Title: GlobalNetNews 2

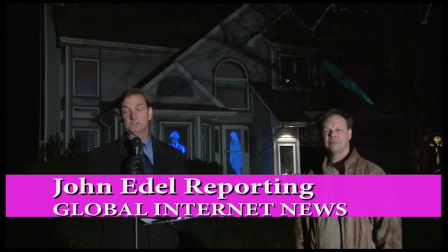Hello, my name is John Edel, and I'm with Global Internet News.
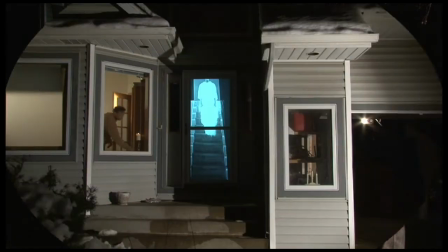We're on location this evening in Minnesota with visual effects creator Jon Hyers.
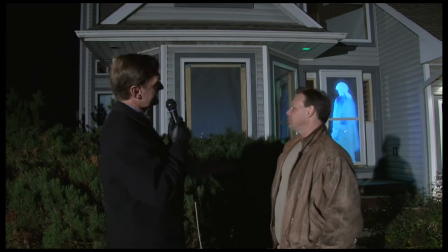And let's compare that a little bit to I was noticing the skeleton that's projected on, on the roof.
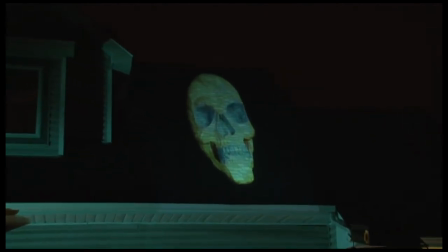To me, that also looks 3D, but it's projected in such a way that it's not using, the screening and that type of thing.
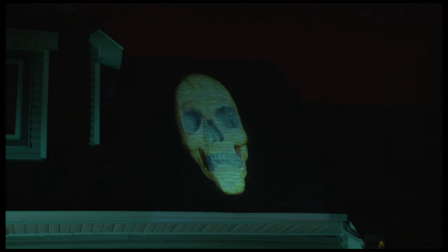Let's talk a little bit about comparing those two images and how that works.
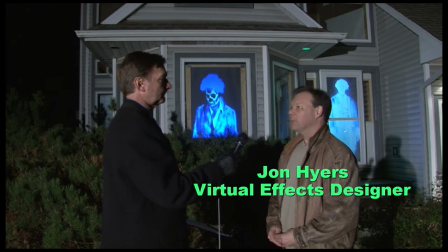We're actually using the shingles to project on. You're able to do that because they're very light in color.
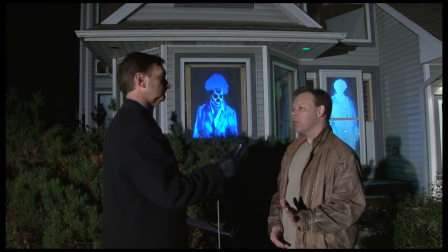They're not quite white shingles, but they're light. They're light gray. So you can actually project a flat image on it, even though they're sloping back at an angle. You can't pick that out. It's something to do with how the light expands with distance.
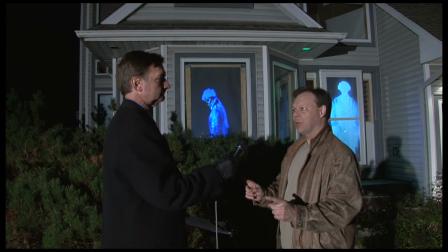It gets a little smaller as it moves its way up the shingles, higher up the roof, but at the same time it gets further away. And so the two seem to cancel each other out, and the end result is it does look like a three-dimensional skull right there on the roof surface. And it's just a matter of the illusion of that geometry that creates that.
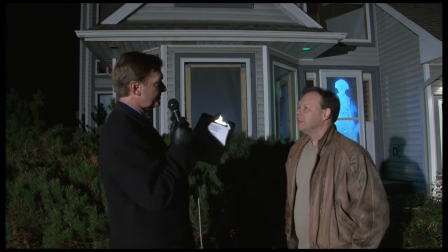Now, is that image, in terms of the projection distance for that external, the skull image there,
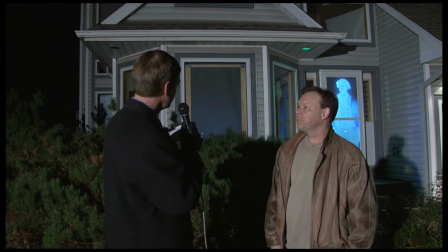is that projected from a longer or closer distance than, say, the ghoul here in the internal image?
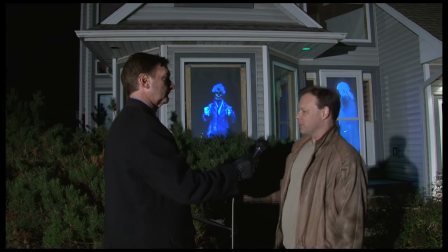It's a further distance, yeah. It's probably about 25 feet away, whereas the guy here, the ghoul here, he's only about 8 feet.
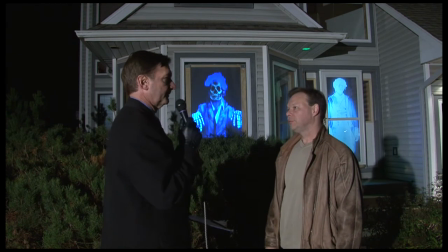It's projected from 8 feet behind the window. Okay. And so in terms of getting back a little bit to the projection equipment again, is there any special adaptation that needs to be done to accommodate distance, or is that pretty much a stock type thing? Oh, there can be, because all projectors have a different focus or a different zoom setting and
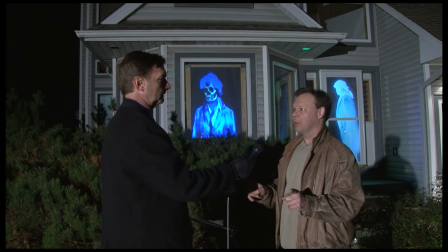how fast the beam expands to fill a certain given size image. So in some cases, a certain projector you may be lucky enough to get one that expands very quickly. And in that case, you just set it across the room and it can fill the rear screen.
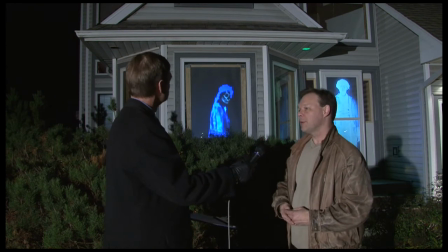On others, some of the older projectors, a lot of them were designed for longer throws to reach a movie screen in front of a big hall. And so their beams are narrow, and so in order to make them expand to fill the window frame with the rear screen,
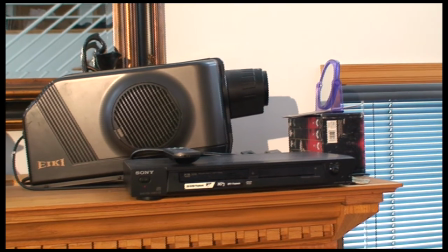you have to bounce them off of a mirror. Dressing room mirror that you can get, a cheap one you can get, and you simply set it against the wall at a slight angle.
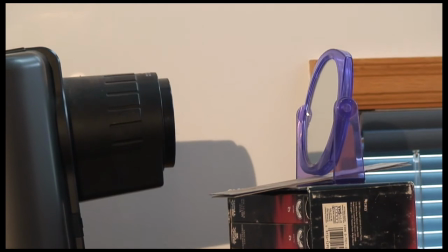You aim the projection against it, and then it expands given the distance.
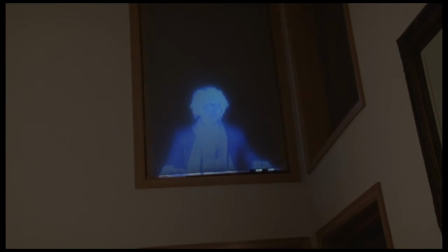So if it goes across the room, hits the mirror, comes back, it doubles in size after it hits the mirror.
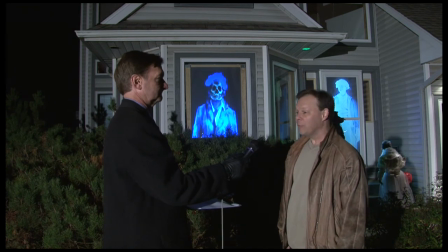They're cheap enough. If you buy enough projectors, you may find you've got the perfect one to go on an effect like the roof, you've got a perfect one to go on the rear screen,
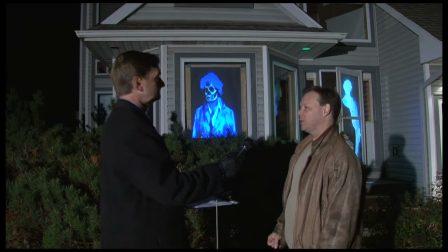and another one that's exactly the right size to sit at the top of your steps and hit the front door.
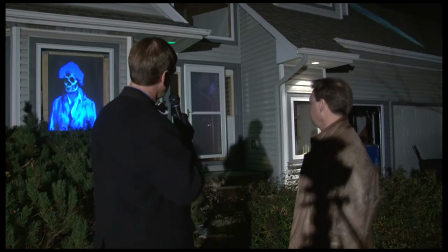Let's talk a little bit about this character who just walked away from the front door, and there he is again.
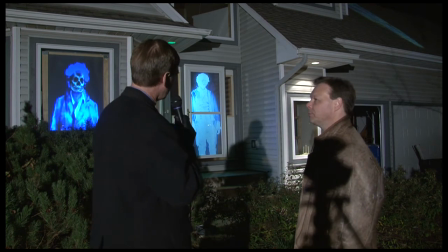Sure. Let's talk a little bit about what your thoughts were when you were coming up with that idea. Right. Well, the idea here was to have just a normal flat projection to go on a wall or on rear screen,
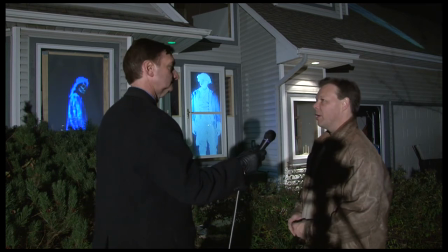which would give the illusion of a character inside a front door.
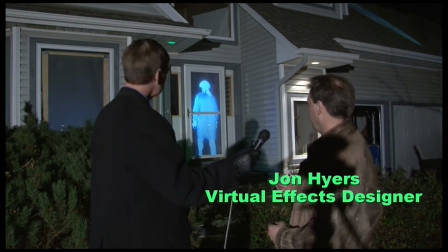And so in this case, you see he turns and he walks away and appears to be walking in the entryway and disappears.
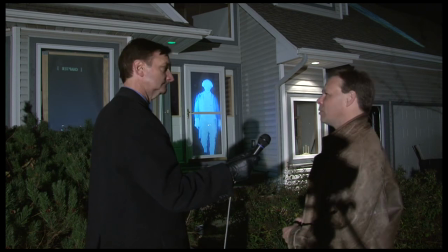And so that illusion is simply created by the actor walking centered, absolutely perfectly straight towards the camera.
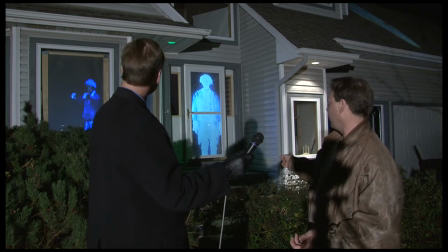So that when we project that on the rear screen, and the room light is off behind it, so you don't have a lot of light hitting the rear screen except from the projector, it simply creates the illusion of a character walking inside the building.
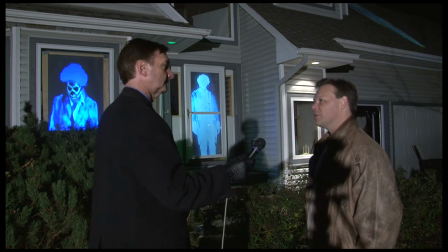And that's really as difficult as that effect is. Okay.
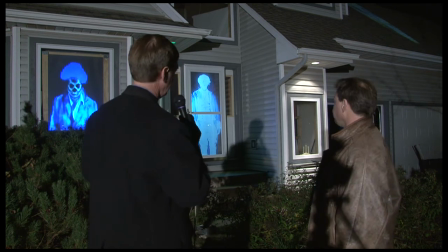I was noticing too that the theme of a lot of what we're seeing in this particular display tonight has got kind of like a colonial type theme.
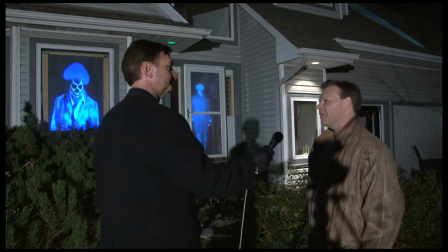Do you have multiple themes that you like to work with? Well, the Colonial happened for a number of purposes.
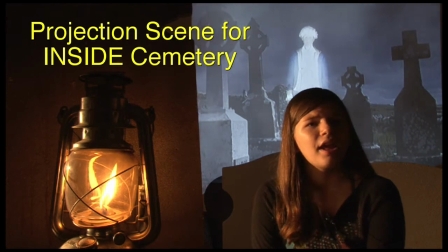We did a series of videos. Reason being, we get a lot of calls from people in Gettysburg, where there's lots of colonial type things happening.
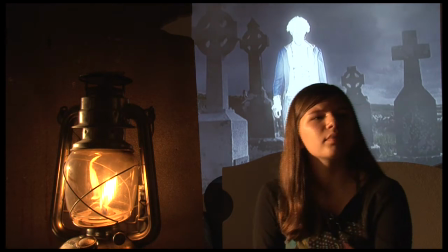There's also, of course, the Civil War.